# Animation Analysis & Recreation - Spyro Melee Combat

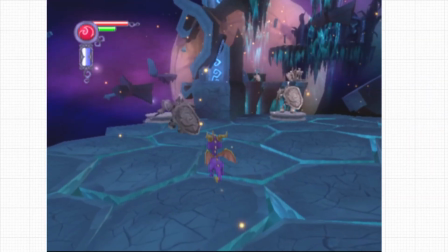Combat in video games can vary in quantity, quality, and style.
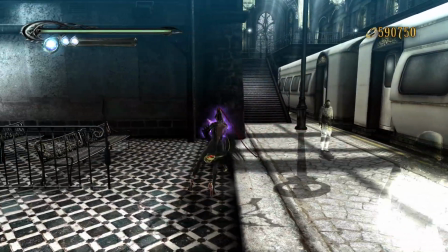While I can think of a handful of games that excel in almost every regard, they are few and far between.
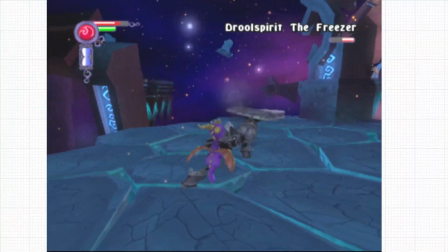But creating a combat system of high caliber is not my focus today.
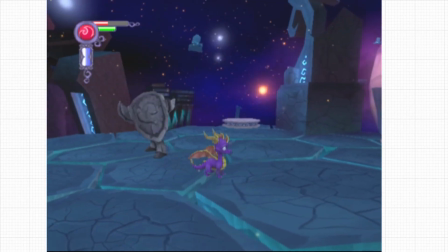For today, I'm going to be analyzing and recreating the melee combat animations from The Legend of Spyro: The Eternal Night.
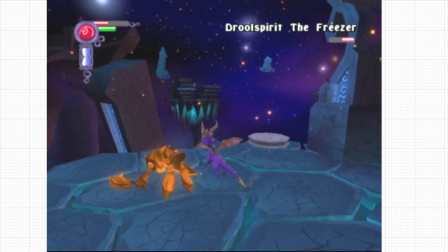I won't be talking about the combat itself.
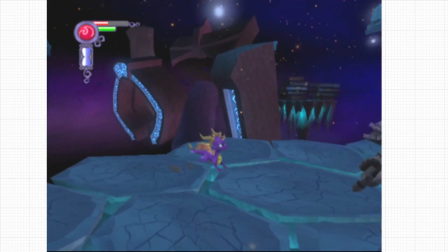I'm only going to focus on the animation. I feel like that there's already a lot that's been said about the combat mechanics in this game,
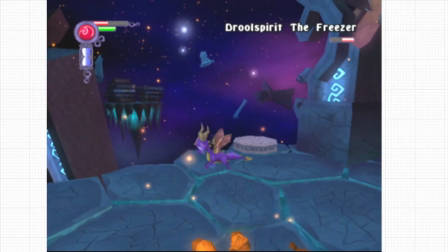and almost any of my opinions wouldn't really be adding to the conversation or saying anything new.
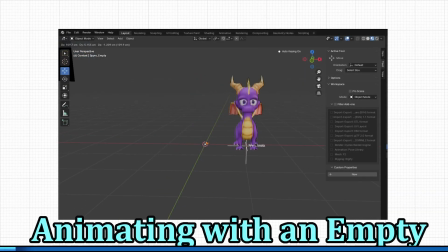But anyway. Just like I did when I recreated the jumping animations, I am animating Spyro with an empty.
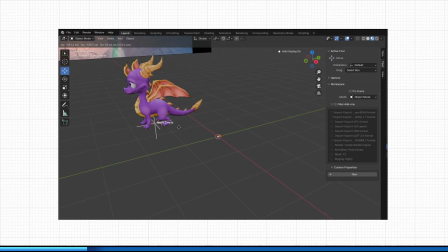I go over it more in another video, but to keep it brief, I'm attaching Spyro to an empty, and then I'm animating the empty in the Blender world space.
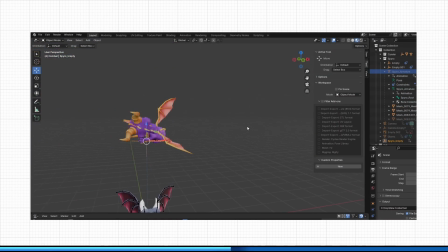This allows me to add movement to the Spyro model and rig without actually animating their objects with a capital O in Blender. This is a non-destructive workflow to the rig, and since I have plans to port these animations into a game engine, this is the best practice that I'm aware of at this time.
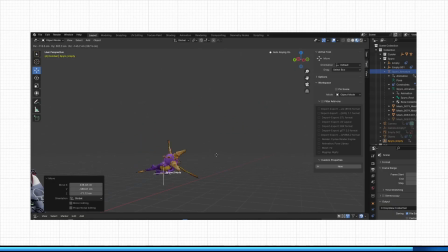It just feels weird to animate a static model sometimes, so I like to simulate some of the movement you'd expect from the game.
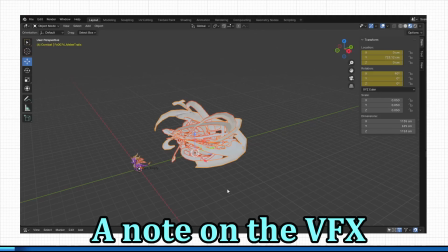I took a peek at the meshes used in the VFX to see if I could recreate them,
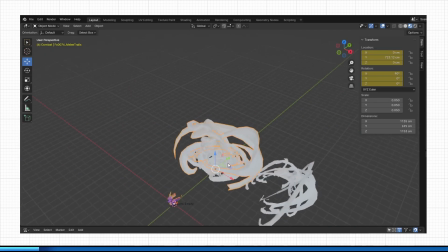but I quickly realized that that is out of the scope of this video.
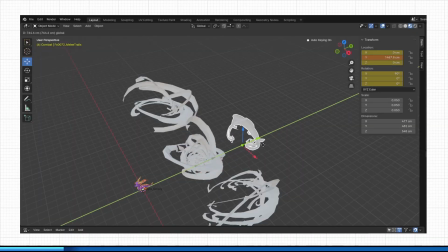The slash meshes are all here, but instead of the meshes all being, like a separate object or a separate collection of objects, most of these slash meshes are combined to this giant tangly mess,
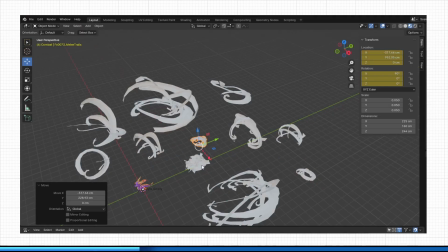and, sorting through these and getting them into a usable state that resembles the actual game would have taken time and focus away from just recreating the animations.
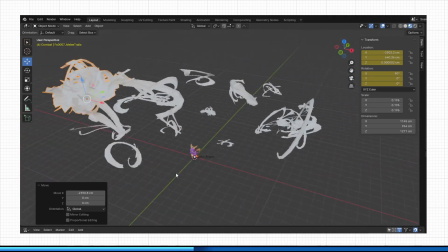I do want to recreate these VFX since, after doing this study,
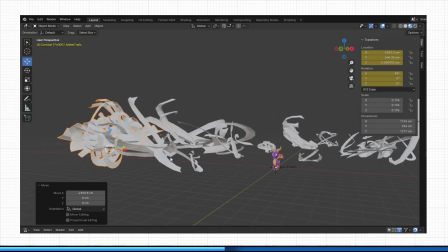I found that these slashes really carry the attacks and combat as a game mechanic.
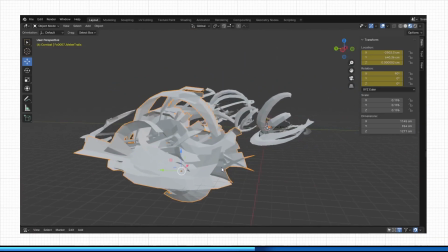It feels very empty without them. And if I had to guess, it looks like
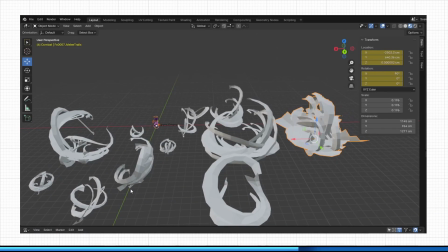these are all one object, and the individual meshes that you see here that I'm selecting are all UV'd out next to each other in a stack.
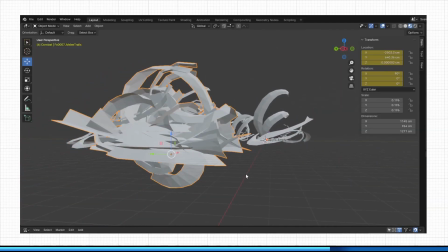And then there's some programming that drives the properties of a shader,
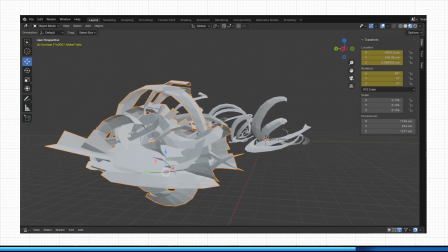and that shader combined with the programming tells the game which VFX to quote-unquote activate.
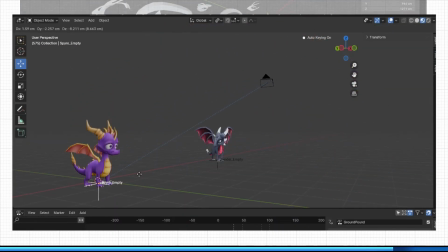This is all speculation on my end. I will recreate the VFX eventually, but that's for the future.
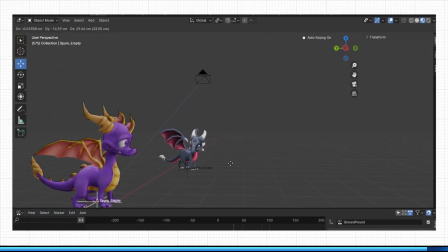I'm getting sidetracked and I need to steer back on topic. But that is the state of the VFX right now.
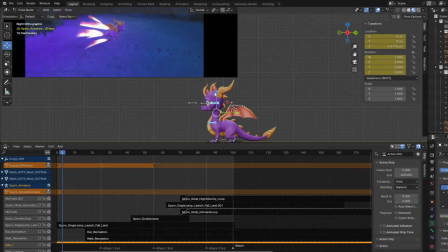Okay, let's get started. Ground Combat Attack 1.
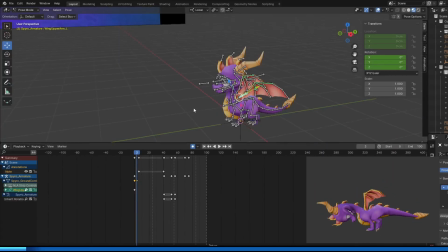This animation took me about 30 minutes to recreate. It really is that simple.
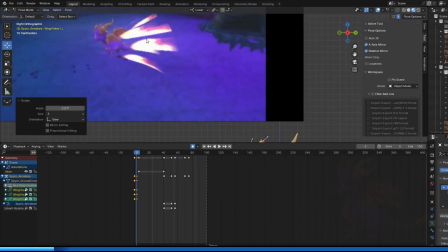There's one anticipation pose wherein he crouches for about 2 frames,
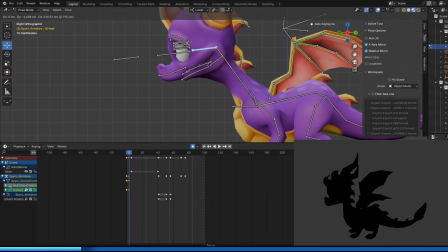and then he enters the slash phase where he pushes forward with a little burst.
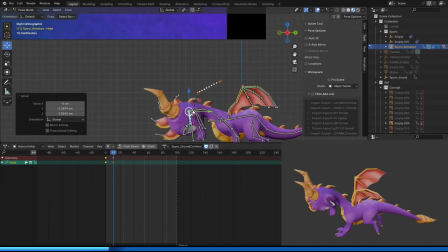His spine straightens out, his feet curl underneath him, and his legs extend.
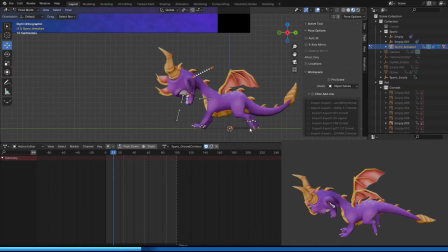Meanwhile, his head bends down and shoves forward, and it carries the illusion of momentum.
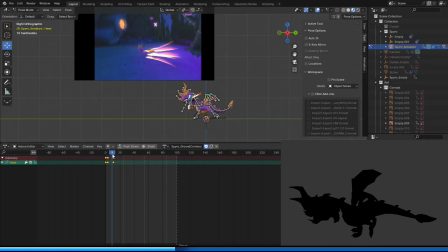His wings straighten out in response to the sudden shift in momentum. Finally, there's the overshoot.
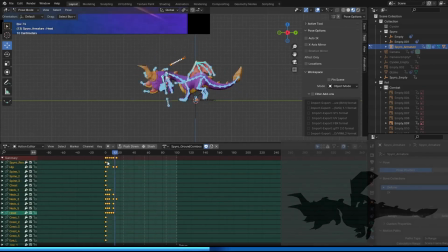From what I can see, there's 4 major parts to it. And the first is that his head curls forward just a tiny bit more.
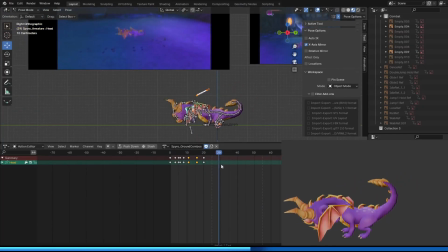It doesn't snap up, it stays tucked in. I like this detail because it makes his large head look and feel heavy.
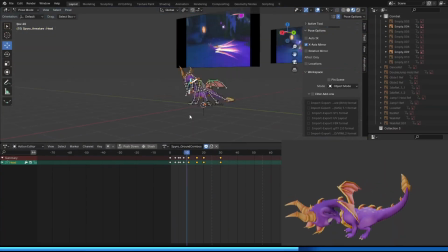Second, his wings pull all the way forward, and I think they did this to match just how suddenly Spyro stops in the middle of this attack.
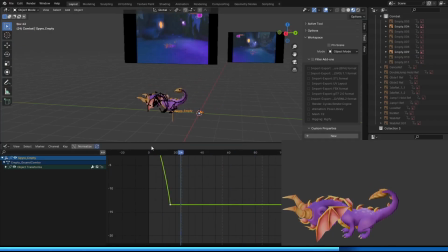Thirdly, his tail flips forward and curls up into the air before settling into the recovery.
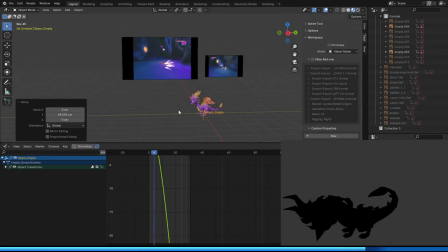The recovery phase is super short.